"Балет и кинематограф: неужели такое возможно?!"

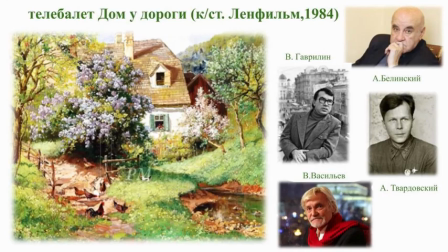1949s
Действительно, каждый солдат, каждый сражающийся на фронте и в тылу, например, на заводах работали женщины, работали дети, работали старики, они все защищали свой родной дом, свою семью, свой чудесный сад.
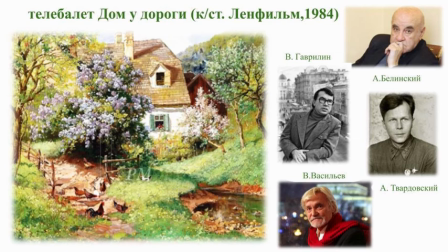1966s
Да, у каждого в сердце был свой дом у дороги. И, возвращаясь к нашему солдату, обратите внимание на
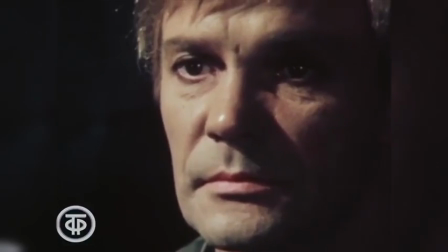1976s
взгляд, на лицо этого молодого старика. Посмотрите, как
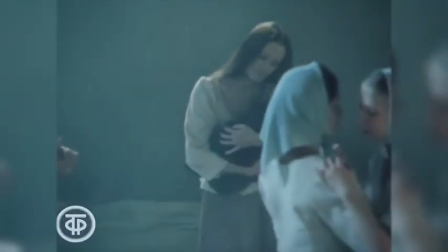1984s
плачевно, как трепетно, как надрывно поет оркестр.
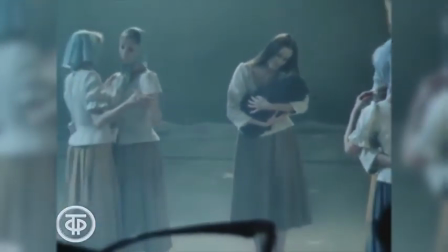1990s
Мы видим героиню, ту прекрасную молодую девушку, которой выпала
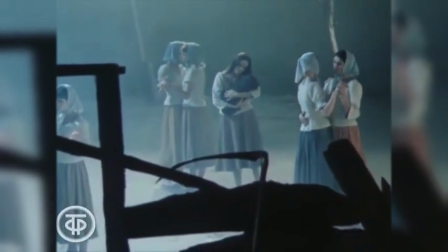1996s
доля стать матерью в военное лихолетие.
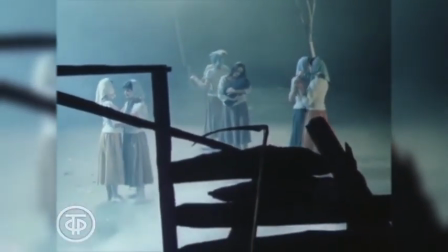2001s
Наша героиня попадет в концлагерь, и там у нее появится малыш.
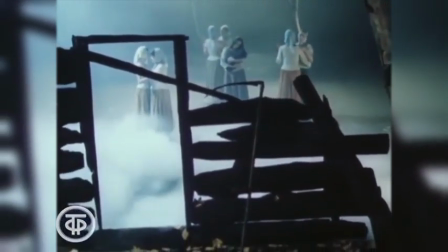2006s
Посмотрите, как нежно прижимает к груди этот комочек жизни наша героиня.
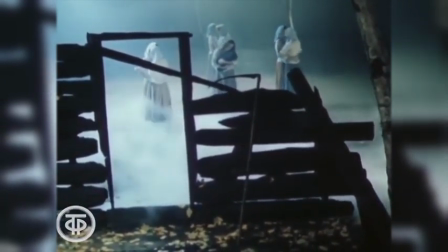2013s
И посмотрите, она появляется в тумане. На заднем плане танцуют девушки.
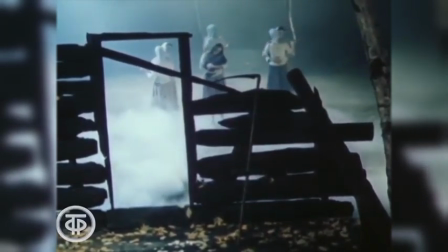2020s
Юноши нет, они ушли на фронт.
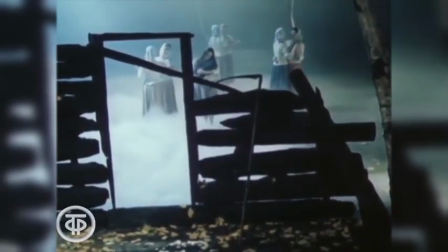2022s
И мы это все видим сквозь покосившийся, сохранившийся, обгоревший остов дома.
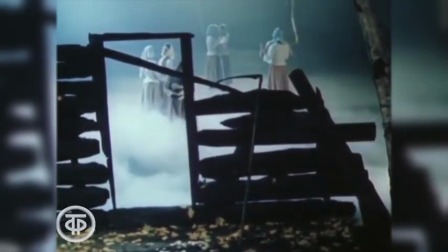2029s
Не зря мы видим еще также косу. Косу, которая занесла над жизнью.
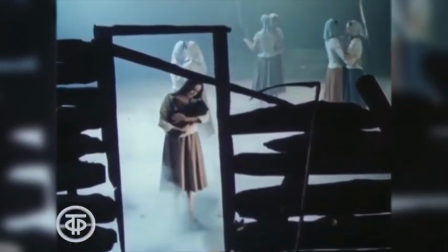2039s
И коса, которая занесена над жизнью, коса, которая принесла смерть.
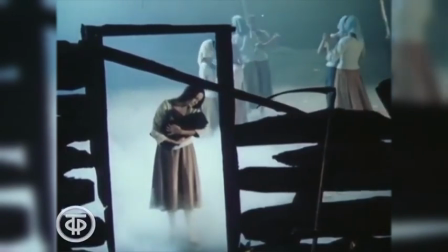2046s
И вот эта вот гармонь, она поет нам свою печальную песню.
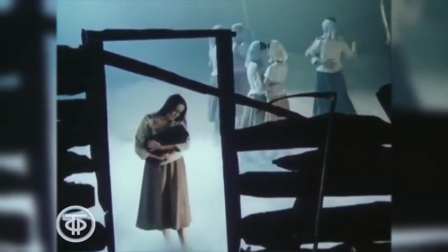2051s
Героиня погибнет вместе с ребенком в концлагере. И действительно, это воспоминание вот этого очень постаревшего
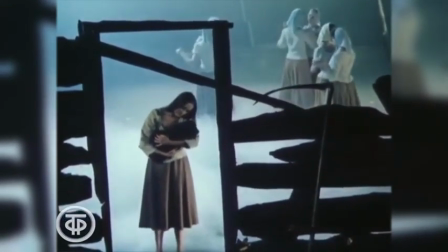2060s
человека, очень молодого старика.
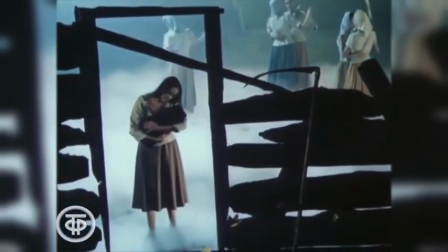2065s
Всю войну он прошел с мыслью о доме, о любимой.
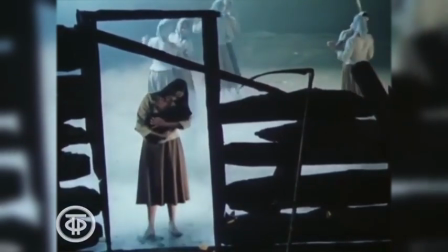2070s
Но обратите внимание, что, пройдя дорогами войны, его сердце не очерствело.
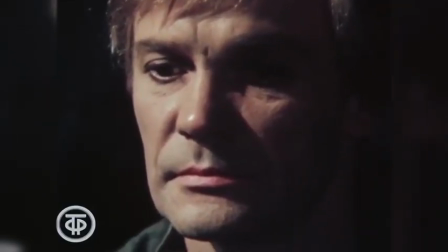2078s
В его глазах много боли, много горечи.
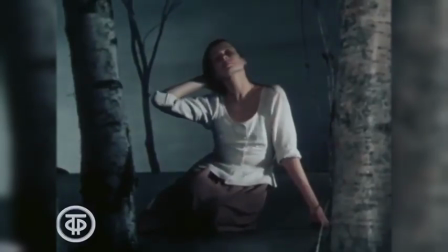2083s
Он, естественно, возвращается в конец 30-х, начало 40-х годов, во время его молодости.
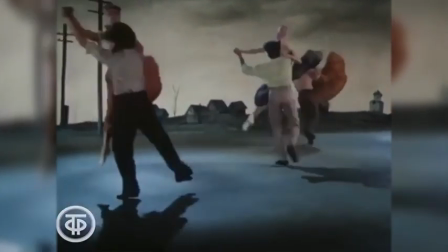2092s
Но посмотрите, как интересно проводит мысль о том, что мирная жизнь обязательно наступит.
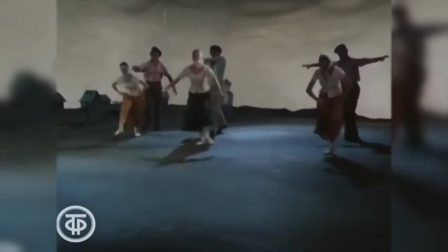2099s
Еще сердце солдата будет согрето. Посмотрите, гармония вдруг сменяется,
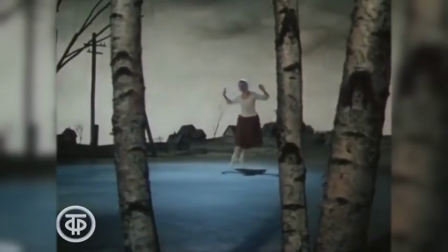2108s
она дополняется гомоном оркестра.
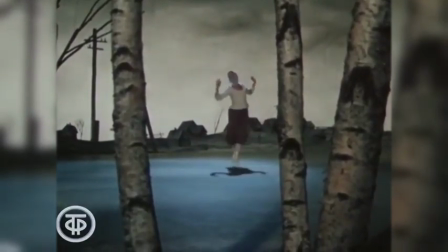2113s
Наш оркестр приобретает мажорное звучание,
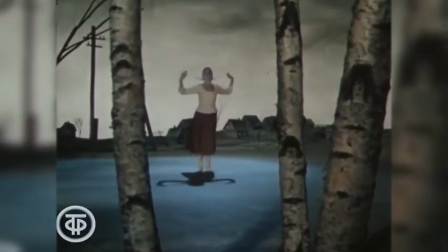2117s
наши скрипки счастливо и весело вторят скрипки.
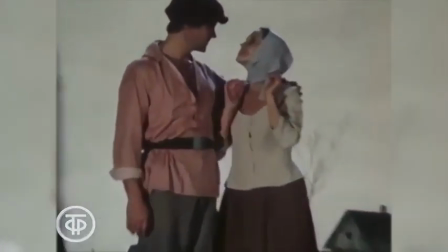2122s
Посмотрите, мы видим юношу, вспоминающего свою прекрасную возлюбленную.
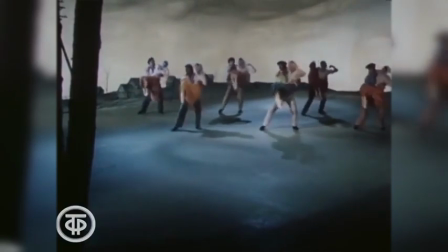2128s
И посмотрите, здесь мы видим, как качают своих возлюбленных те юноши, которые уходили на фронт.
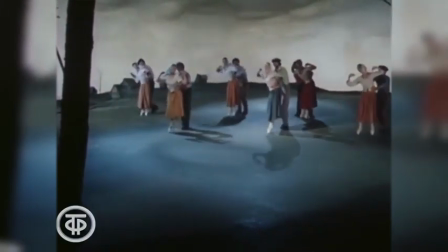2137s
Кому-то суждено было вернуться, а кому-то нет.
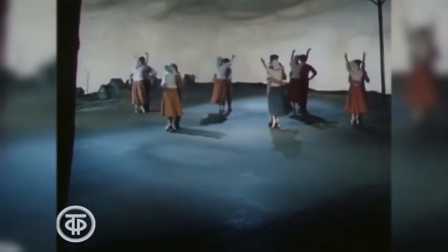2140s
Но мы помним вот тот напад, то отчаяние, когда попытка была сохранить колыбельку, ту основу жизни.
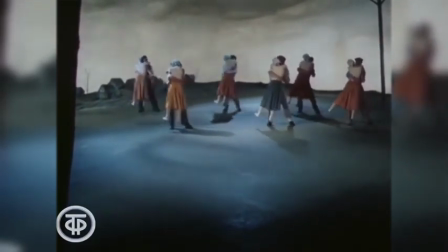2148s
И как сейчас совершенно по-другому выглядят эти повторяющиеся движения, как по-другому они поданы.
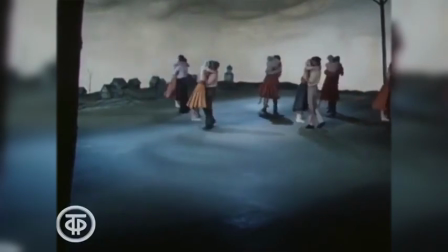2156s
Ведь это симфония будущей жизни, симфония сохраненной жизни.
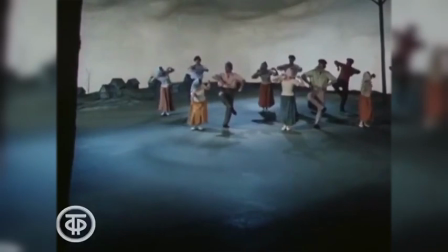2159s
Обратите внимание на такой интересный момент, что если в начале балета девушки были босоноги,
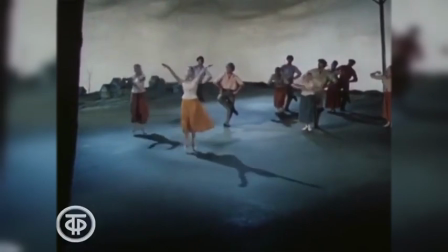2165s
здесь мы видим, впервые появляется пальцевый танец,
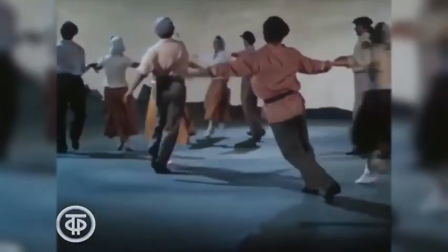2169s
и это не случайно, это и как воспоминание, потому что героиня погибла, это уже ничего не вернуться.
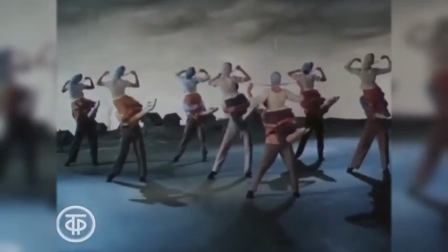2177s
И в то же время, как симфония будущей жизни, ведь здесь мы видим, что появляются вальсовые интонации,
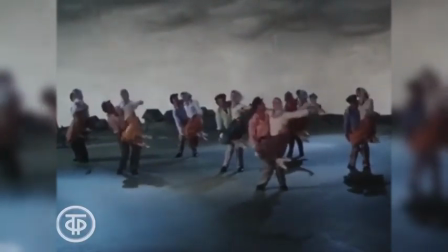2185s
а вальс – это преддверие новой жизни, это предощущение весны, предощущение любви.